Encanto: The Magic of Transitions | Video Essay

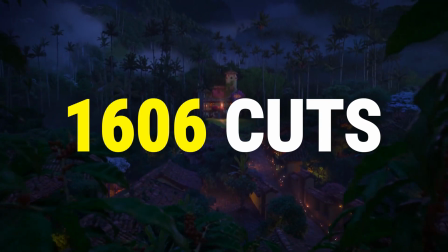0:00 There are 1,606 standard editing cuts in Disney's beautiful musical Encanto.
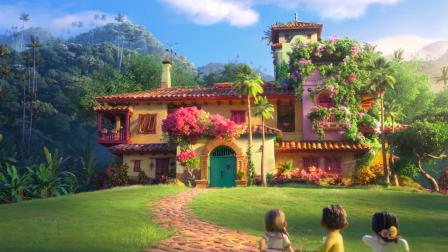0:05 Believe me, I counted. And like most good editing, I didn't consciously notice most of them, but as someone paid to edit videos for the last decade,
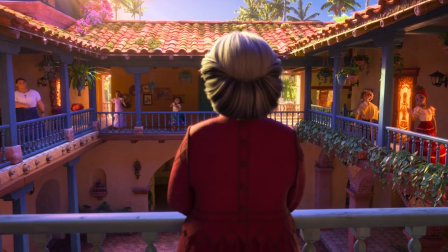0:12 what I did notice was the skill, ingenuity, and sheer volume of the transitions used throughout.
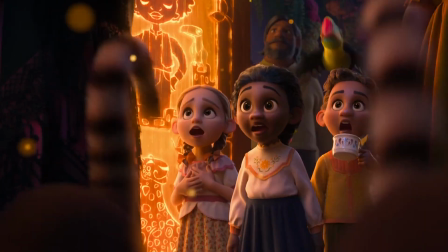0:17 There are 130 transitions in Encanto. There is a lot to praise about this movie, from the stunning visuals and lighting,
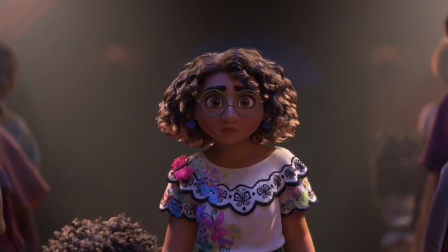0:25 the graceful animation, the emotional story arcs, and of course, the fantastic musical numbers.
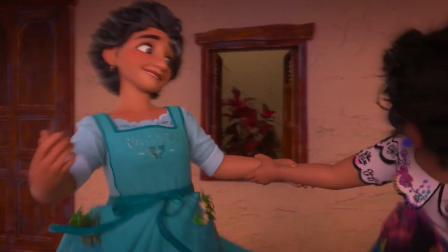0:31 But I wanted to zero in on these transitions and appreciate this small, often overlooked craft of filmmaking.
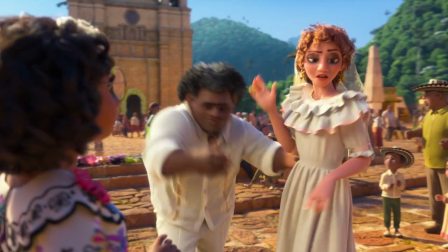0:39 Encanto flows from start to finish, with each scene blending seamlessly into the next.
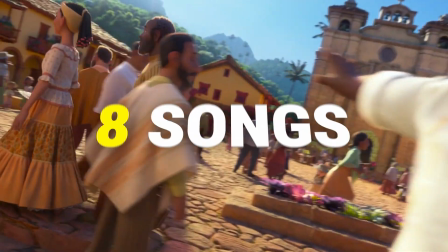0:44 The pacing is tight with a 91-minute runtime, and squeezes in 8 musical numbers and 12 main characters.
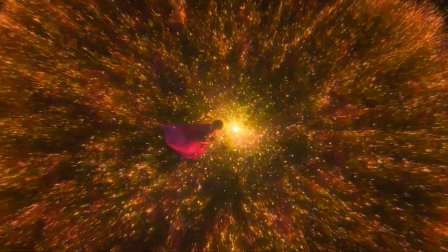0:50 While watching it the first time, I was struck by the amount of creative transitions. But is it really above average?
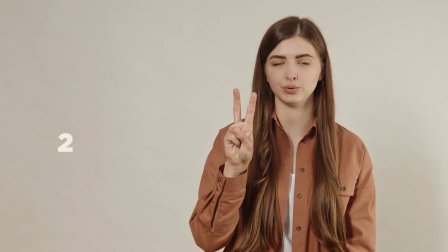0:56 To be sure, I set about counting all the transitions in Encanto and Disney's other biggest musicals of the last decade, Frozen and Moana.
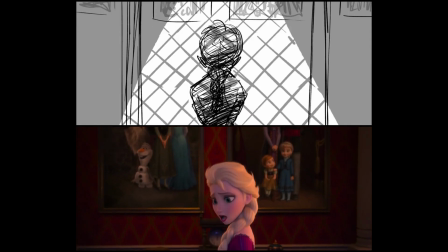1:03 I've defined transitions here as any time a storyboard artist would need to draw a new frame, but there was no standard cut in between.
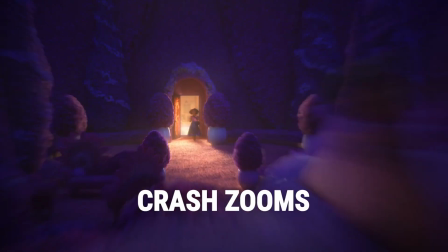1:10 These could be whip pans, crossfades, wipes, crash zooms, spins, or any number of creative transitions.
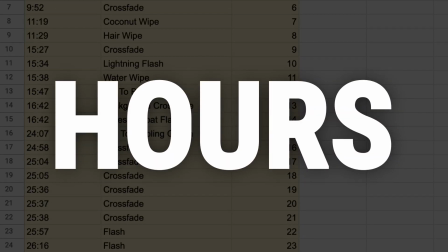1:16 Thankfully, after 8 hours of counting and logging, it turned out my hunch was right.
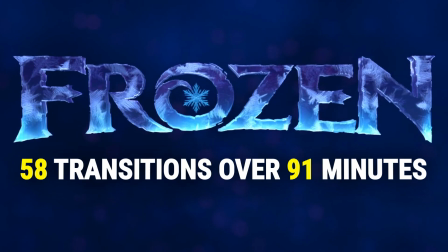1:21 Frozen has a grand total of 58 transitions over a 91-minute runtime.
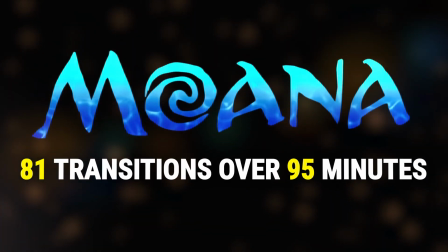1:26 Moana has a few more, with 81 transitions over a 95-minute runtime.
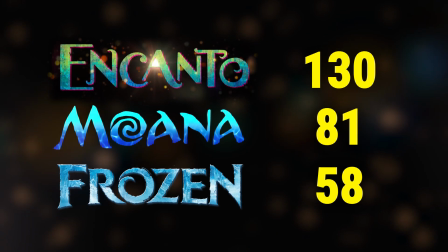1:30 So I can say with some confidence that Encanto does have a lot. But why use them at all?
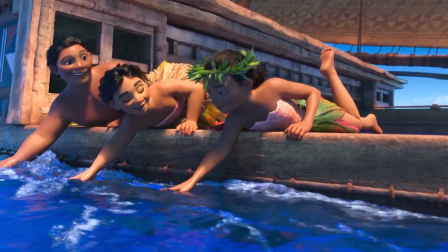1:35 By far the most common transition, aside from the standard cut, is the dissolve, or crossfade, which actually predates the cut.
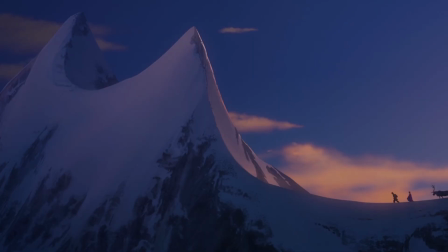1:42 Crossfades can take on a number of meanings, but have traditionally been used to show the passage of time or transport the viewer to a new location.
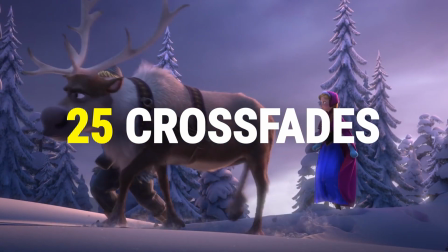1:49 Frozen has 25 crossfades for this purpose.
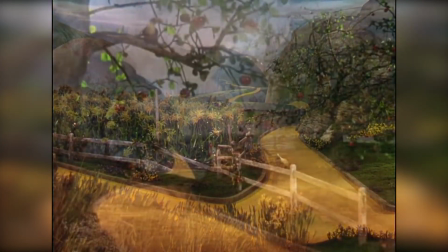1:52 Crossfades were hugely popular in the Hollywood studio era, accounting for as much as 8% of all transitions.
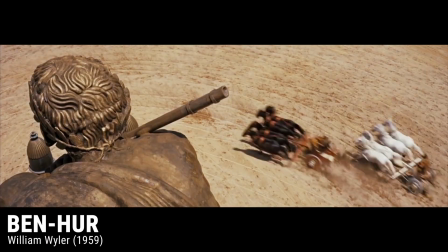1:59 They soon fell out of fashion, however, along with fades and wipes, as audiences became accustomed to the standard cut.
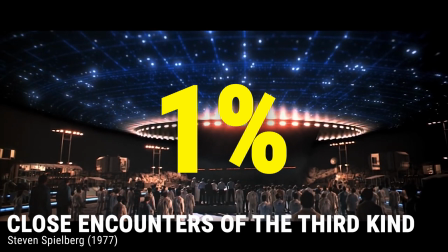2:04 From 1970 to 2005, crossfades made up around 1% of transitions in Hollywood movies, according to this study co-written by James E. Cutting.
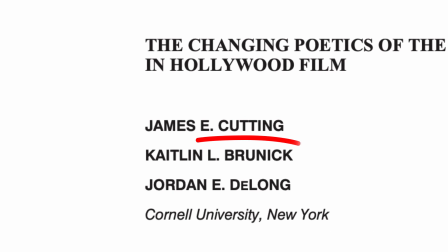2:13 Talk about nominative determinism.
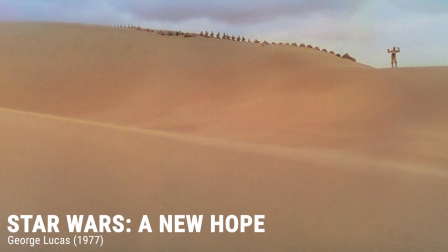2:15 A notable exception to this trend is the original Star Wars trilogy, which was famous, or infamous depending on who you ask, for its use of wipes to transport us around the galaxy.
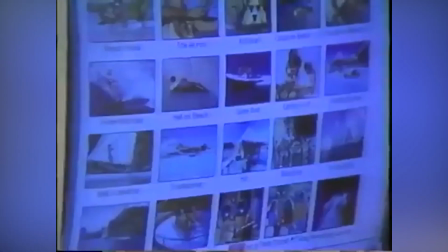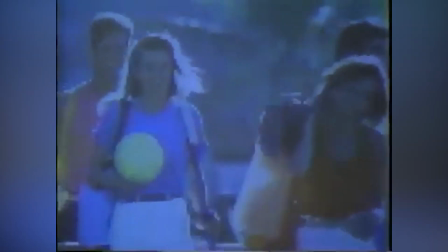2:29 In the 90s, the advent of non-linear or digital editing technology gave editors a brand new toolbox to play with.
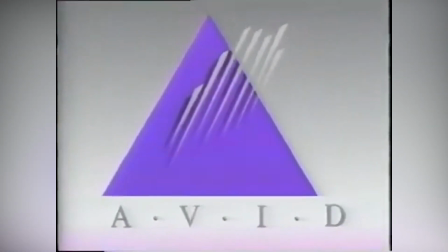2:35 Now they could apply, edit, and swap transitions at will, and the use of crossfades grew once again, but in more experimental forms.
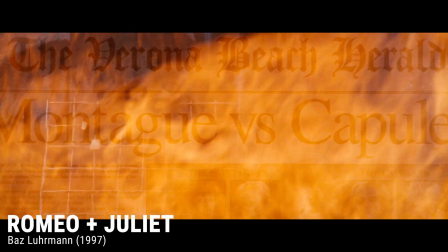2:42 The language of cinema and video creation in general is always evolving.
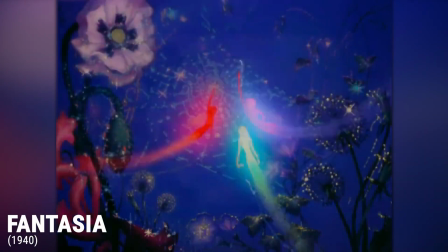2:46 Similarly, while 2D animation has always had more room for experimentation with transitions than analog live action,
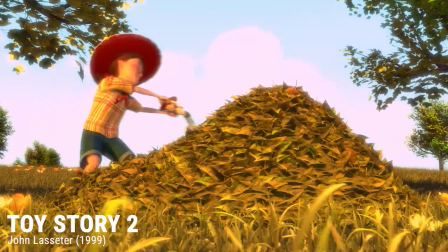2:51 the advent of fully computer-generated animation opened the floodgates for what could be achieved in a transition between 2 discrete shots.
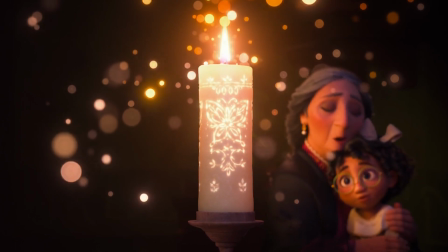2:58 All of which brings us back to Encanto. In what is usually a screenwriting no-no, the film kicks off with a flashback within a flashback,
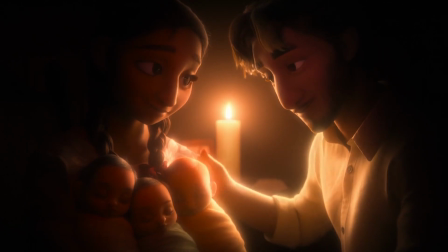3:05 but they're able to get away with it by using a combination of crossfades and sepia color grading to
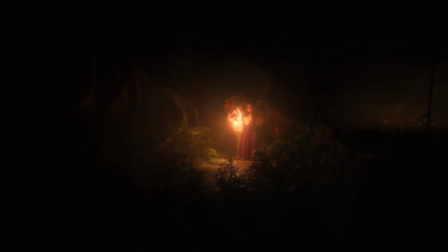3:09 silently communicate with the audience that what we're seeing happened in the past and led the characters to their
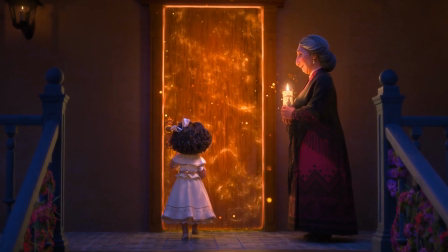3:14 present-day circumstances. It is an efficient use of transitions to set up the movie. It then flashes onto the title screen and flashes out into the glint of Mirabel's glasses.
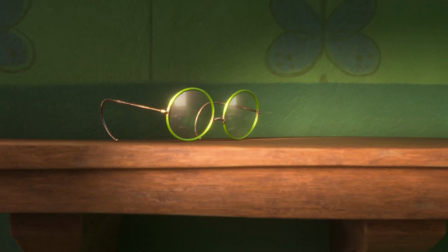3:23 3 minutes into the film and we have an example of our next big reason for the transitions in Encanto, the aesthetic.
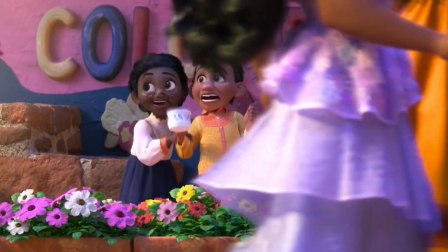3:29 Encanto is set in the mountains of Colombia, a region bursting with bright,
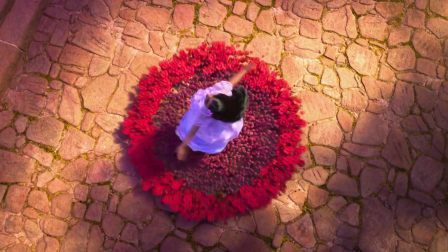3:34 saturated colours, from the painted houses to the eye-catching flora and blazing skies.
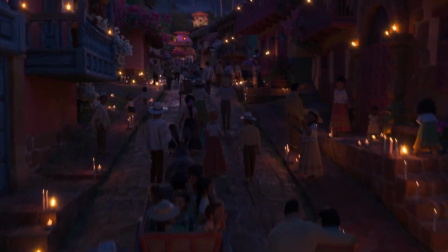3:38 Nights are lit by soft, warm lights, and of course the flame in Abuela's candle, the miracle itself.
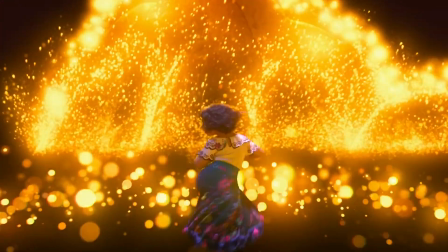3:44 This miracle is visualized in fiery glows and magical embers, which float around in soft focus and provide perfect transition material.
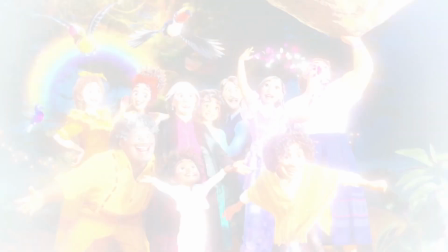3:52 From fireworks and camera flashes, lighting is interwoven with transitions throughout the movie.
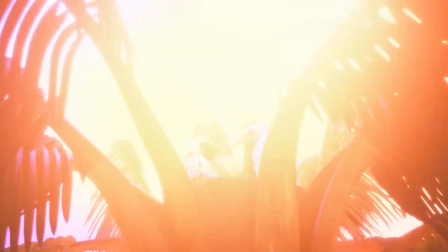3:57 Isabella's gift of spontaneous flower creation leads to all kinds of pretty transitions.
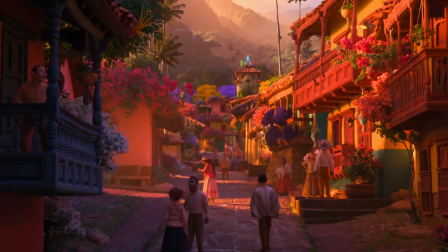4:02 But it goes deeper than that. Transitions are an important tool in the filmmaker's toolbox, unique to the medium.